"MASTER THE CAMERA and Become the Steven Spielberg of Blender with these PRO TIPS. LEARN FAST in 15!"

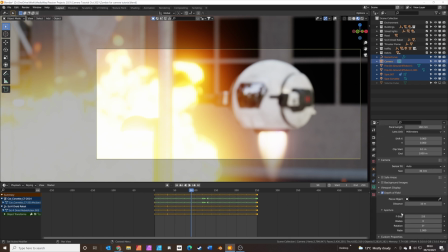(4:09)
Now depth of field is controlled with the f-stop. So the lower the f-stop number, the more blurry things will be, and the higher the f-stop number, the sharper everything will be. So if you want to kind of isolate something in the viewport, you want to set a kind of fairly low f-stop,
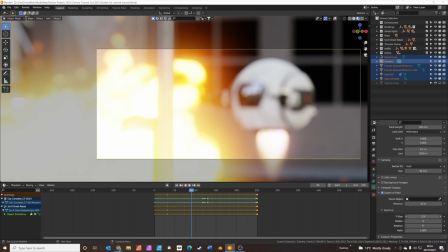(4:27)
you know, anything usually below 2 would do, and then you also need to choose what you want to focus on. So you can actually do that by clicking on the focus object there. I clicked on that. Let me just show you again.
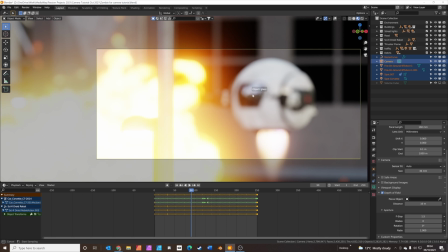(4:42)
Click on the eyedropper, then click on the object that you want to focus on. And that, let's just render again.
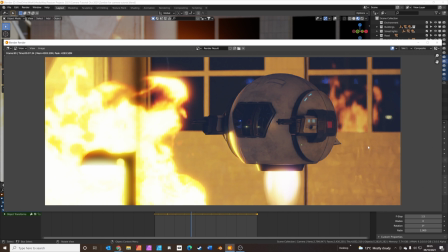(4:50)
Now you can see this time we've got the robot nice and sharp in the background. You can't see the details on the wall anymore.
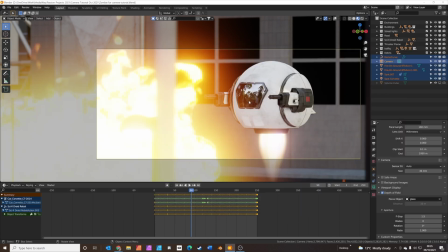(4:56)
Kind of brings focus onto the robot. Okay, let's move on to animating the camera. So what you might want to do in this shot
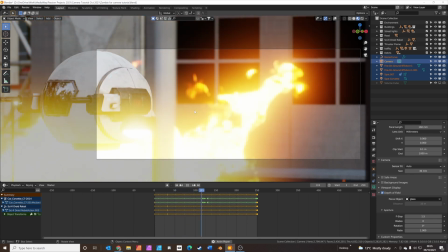(5:07)
is pan the camera to keep the robot in the frame. So let's show you how to do that.
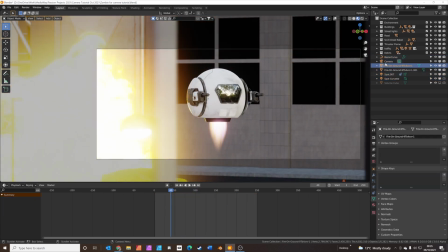(5:15)
So if you select your camera, and then you click on Object Constraint Properties, and add an object constraint, and we'll use something called Damped Track. And basically you can set your target again,
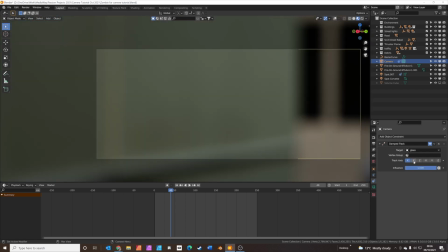(5:33)
and then you have to click on the track axis until you find one that works.
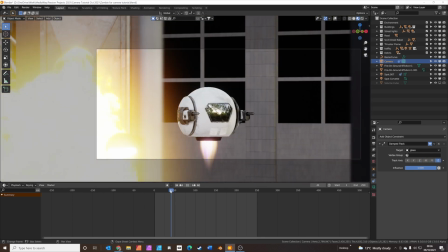(5:39)
In this case it was minus Z. And now the camera will actually track
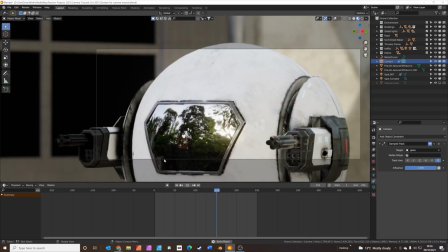(5:45)
the object in frame all the time to save you having to keyframe that animation. The next thing you might want to do is add multiple cameras.
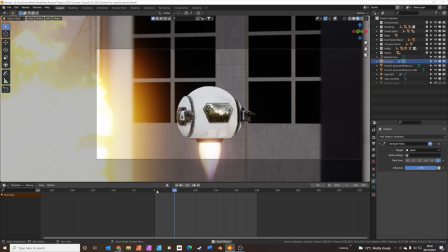(5:53)
So if we want to, maybe want to start the animation following the robot up to a frame 100.
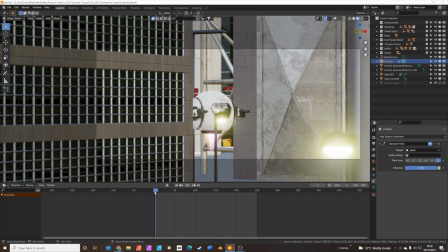(6:00)
So what we do, we add markers down here.
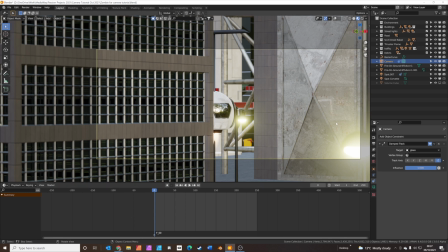(6:05)
So we add a marker, and we're going to have this first camera, we're going to bind this marker. So if you kind of click bind camera to marker, so this is camera, it's the first camera that we see.
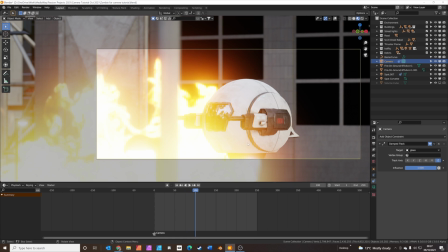(6:19)
And then at frame 100, we might want to add another camera. Shift A, add another camera.
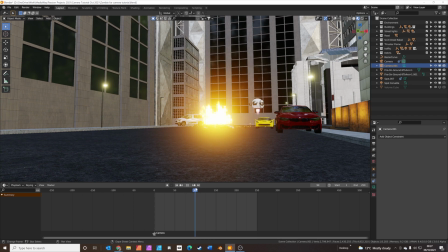(6:29)
Okay, let's find a nice dramatic angle. And at frame, let's say frame 100, we'll add another marker.
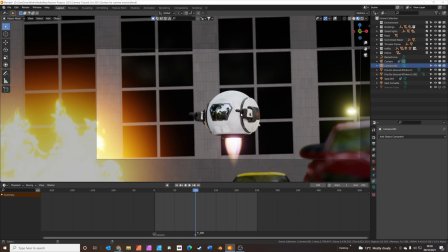(6:39)
We'll press Control Alt 0. And this moves camera 1.
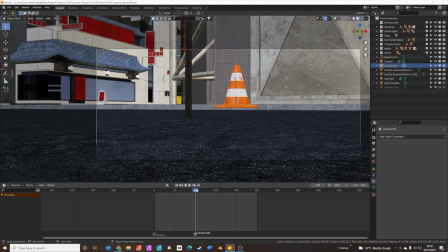(6:44)
Let's just bind the camera to the marker. So now we'll switch from camera, basically camera 1, let's rename them.
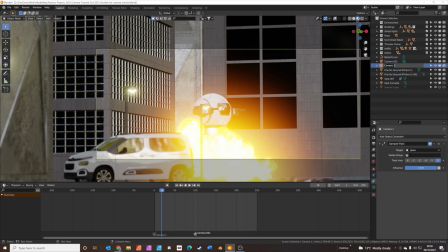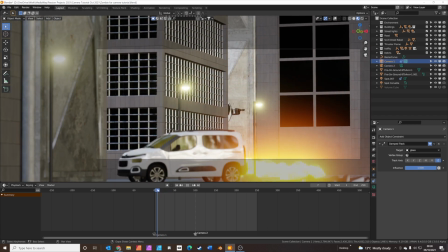(6:58)
Camera 2. So now we go from camera 1 to camera 2.
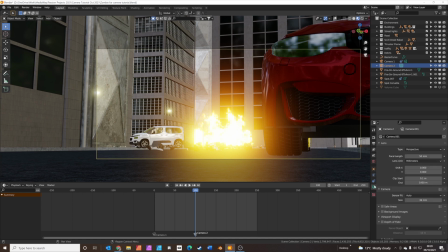(7:04)
Let's just set camera 2 up. So we'll set camera 2 to be a bit wider, wider angle lens.
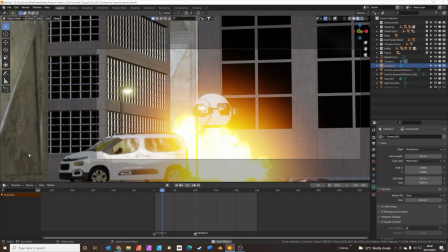(7:12)
So now in your animation, we see camera 1 panning on the robot.
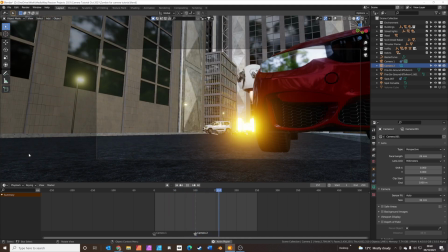(7:18)
Then we switch to camera 2 to get sort of a wide angle view. And then you can add another camera if you wanted to kind of show what happens next.
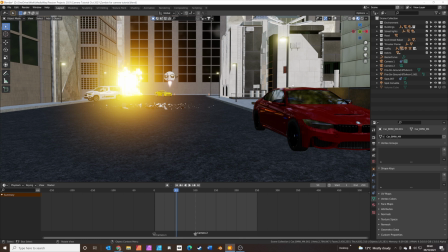(7:28)
Right, next we're going to delete those cameras, and we're going to show you how to add an empty and track the camera to an empty. I've deleted the cameras and the markers. So what we're going to do next is kind of like sort of a car cam.
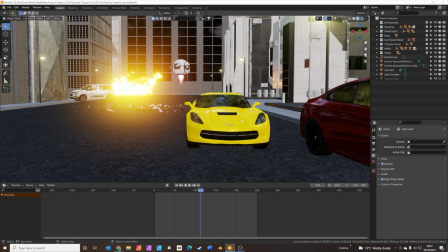(7:45)
So if you imagine there was a truck in front of the car following the car.
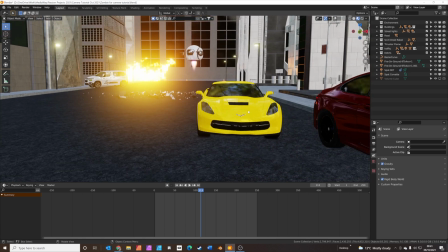(7:51)
So a really great way to control your camera is to use an empty. So we right click on the car.
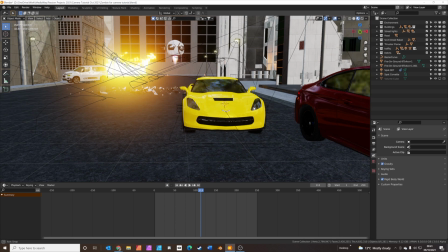(7:57)
Let's just switch the on-screen display back on. So we right click on the car, that puts our 3D cursor on the car.
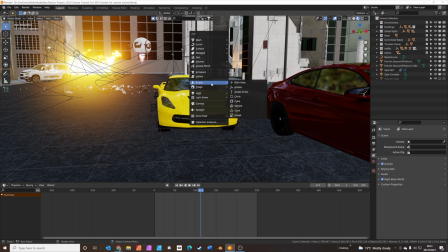(8:04)
Shift A, we'll add a plane axis empty.
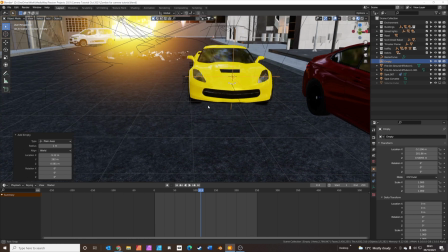(8:11)
Okay, you see this empty.